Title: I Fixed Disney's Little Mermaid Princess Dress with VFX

Action. Yes. What am I making?
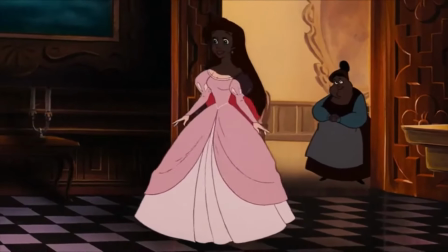0:04 We are, by popular demand, we are recreating the Ariel pink gown from the animated movie The Little Mermaid. It's a lot harder than you think to redesign an animated dress.
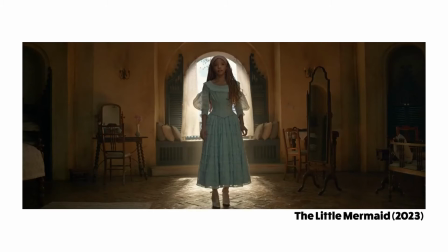0:19 This is Ariel's gown in Disney's original Little Mermaid cartoon, and this is what we got in the 2023 live-action remake.
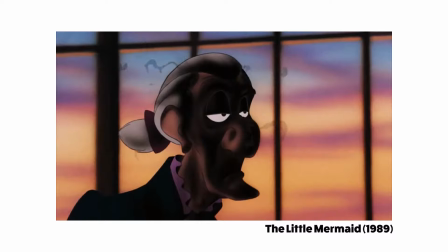0:26 They got rid of the dinner scene completely, which is fine. It kind of explains the no princess gown thing, but still, I wanted my magical princess dress.
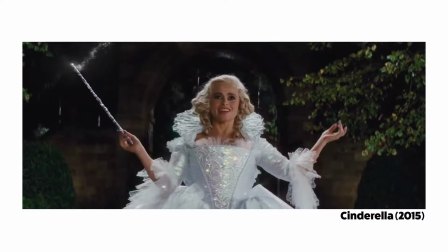0:33 This is a Disney princess movie after all, right? So obviously, they're not gonna make me a dress.
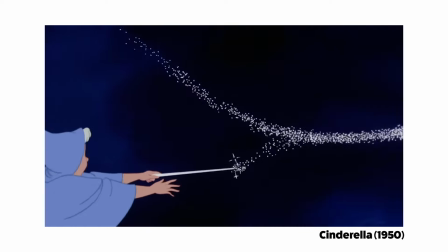0:39 I'm gonna have to CGI the dress that I want into Ariel to get my princess movie moment.
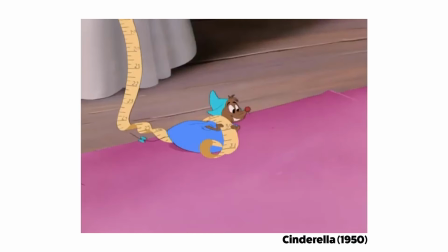0:43 I'm going to attempt to redesign and adapt the 2D animated version to the live-action and replace the dress in the movie with my own,
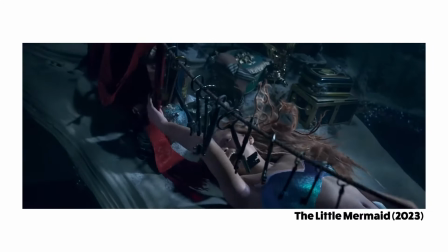0:50 using the only tangible but not so practical skills that I've picked up as an adult,
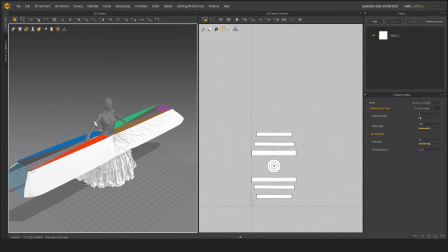0:55 VFX. And to do that, I'm going to need to start by coming up with a design that works in the live action while staying somewhat faithful to the original.
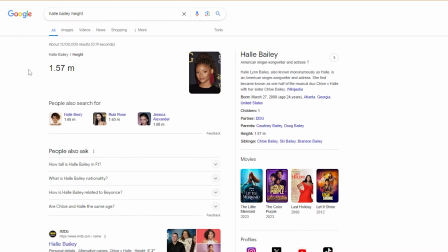1:02 Here's our plan of attack. First, we need to start from a character model that fits the proportion of our actress, Halle Bailey.
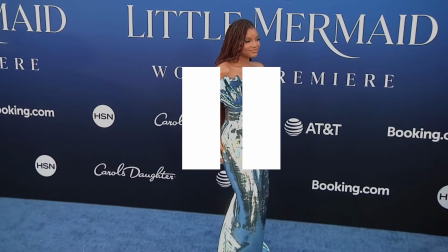1:08 Pause. Going over the audio, I realized that it's Halle Bailey, and I've been saying Halle Bailey this whole time. Sorry about that. I guess we'll just count how many times I mispronounce it throughout this video. Okay, moving on.
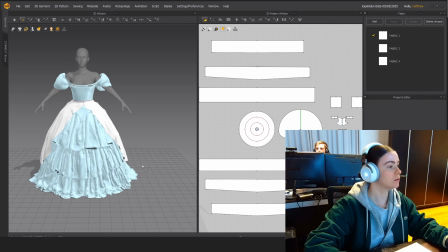1:20 We're gonna have to use a generic one. Model our dress, give it some color, shade it properly.
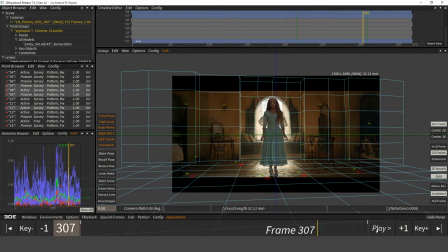1:25 For some extra icing on the cake, here we'll find some footage from the movie, animate, simulate,
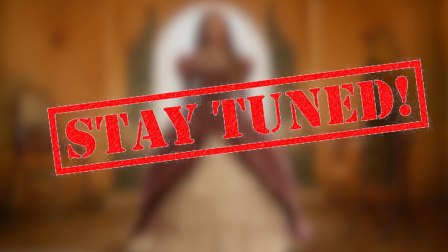1:30 and light our dress to match the footage, slap our work on top, and hopefully we'll have something that kind of works by the end. The cartoon dress is made to look simple. Because when you think about it, don't want to put too many details in it because they have to draw it again over and over. So they're just like simple as it gets. Moving on. I'm sure they did enough overtime as is.
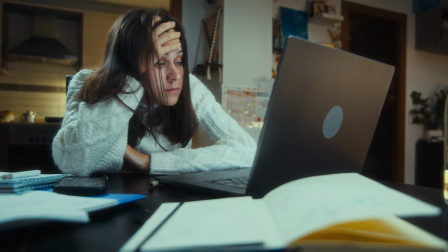1:48 But for the dress to work in the real world, we're gonna have to think about that. So I think I'm gonna have to cheat a few details and add a bodice.
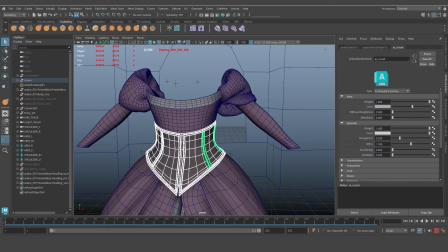1:55 I know now the correct term thanks to all of you in the comments.
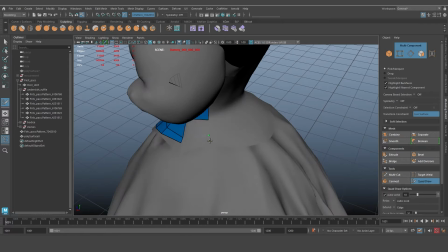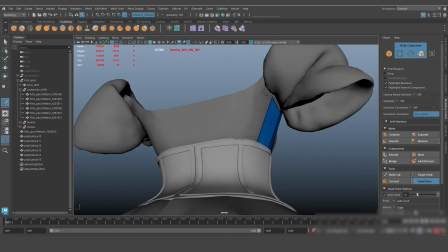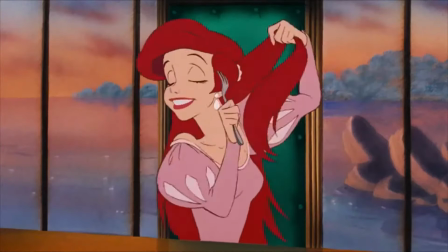2:11 The original also has the little diamond patterns on the shoulder puffs, but we're gonna have to figure that one later.
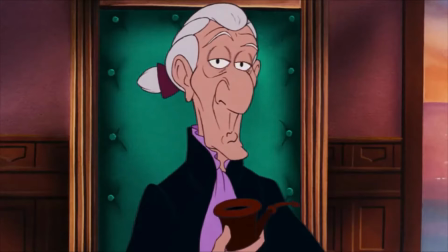2:18 Okay, let's get into some 3D.
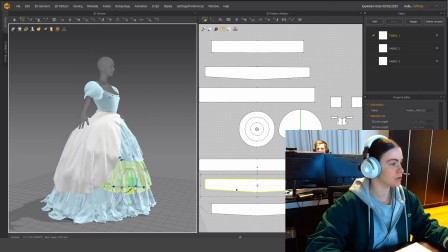2:23 Wow. Final model will be very different from this. I'm trying to give this whole thing a bit more detail, since it is very flat.
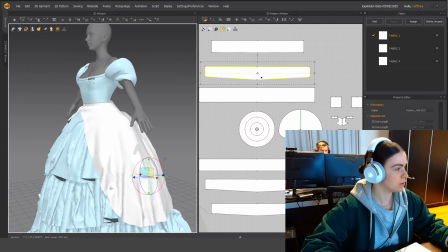2:30 My worry is that it'll just look like meh. I was struggling to get right shape here.
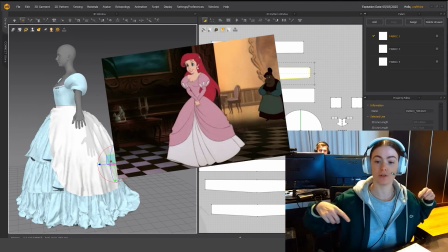2:35 It's kind of a curtain that goes from the front all the way to the back. I tried multiple ways to try and do that.
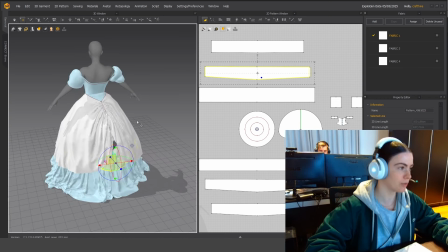2:41 I thought that just putting an elastic in the back would kind of pull the whole thing. Nope, figured I can just figure this out in Maya, maybe box modeling it.
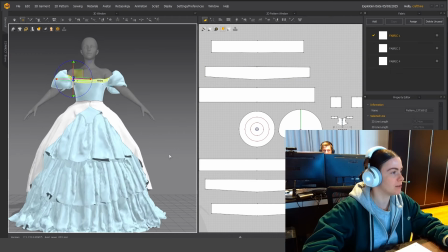2:48 So there you have it. We have a base model here. This is not a final product. This is just the base.
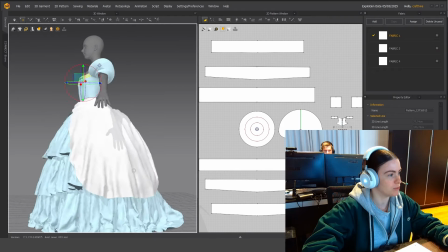2:53 It's not finished. Take a breath. And then we'll just be traveling to Maya and making it better.
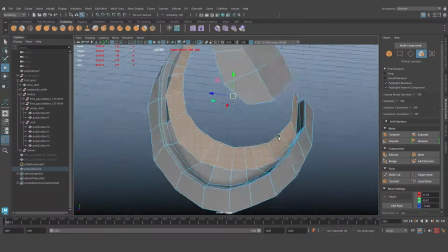2:59 Woo! Because the bodice is a harder shape with less obvious folds, I can just model that in Maya without having to simulate any folds,
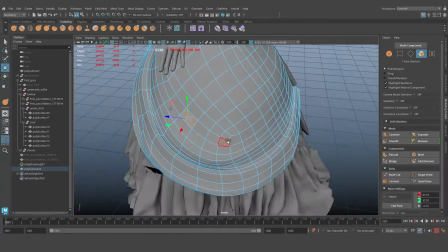3:07 adding some trims and other details to give the dress a slightly more modern feel, and same thing for the sleeves, no need to simulate folds here either.
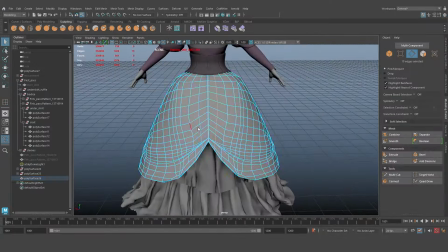3:14 I'm not totally happy with the way the gown looks, so I'll model a couple of minor adjustments while we're here too.
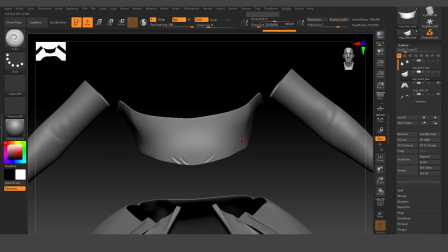3:19 With that out of the way, I'll add some sculpted details in the model in ZBrush to add some more subtle folds for a more believable look.
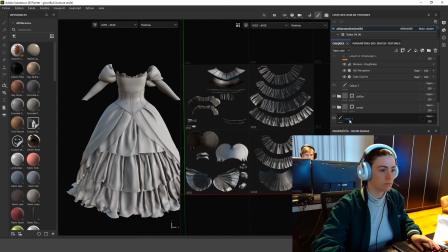3:26 To make the thing look less like a sculpture and more like fabric, I'll use Substance Painter to tile some fabric patterns across the dress.
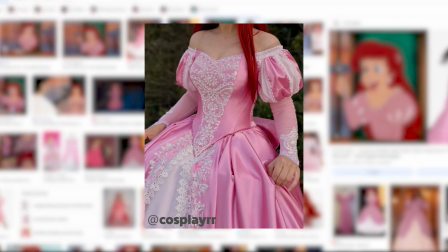3:33 I also have no idea what to do about these diamond shapes on the shoulder. Like, nothing I tried was working.
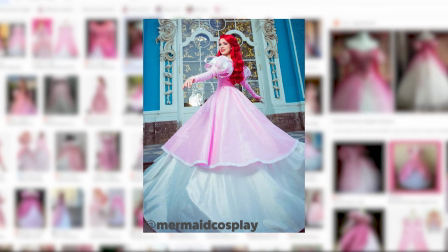3:39 Modeling something in there kind of looks strange. I've seen some fan dresses that had all these insets, which are kind of cool, but also kind of look more jester-like than princess.
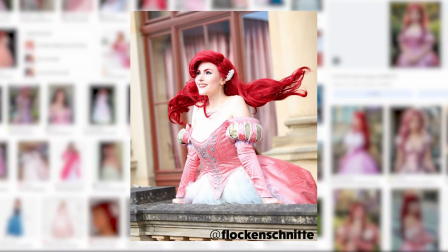3:48 So I've basically given up and I'll just add some more floral patterns to kind of suggest it.
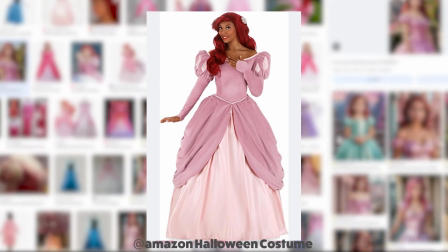3:53 I'm sure some of you will come up and suggest some clever ideas that I wish I had thought of in the comments.
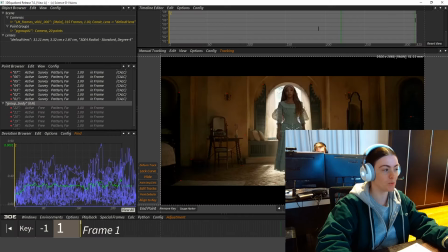3:58 3D, let's go. Open project. Welcome to the most interesting part of this whole thing, tracking.
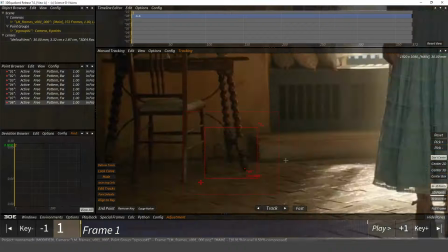4:04 I'll need to call upon my camera and body tracking skills yet again.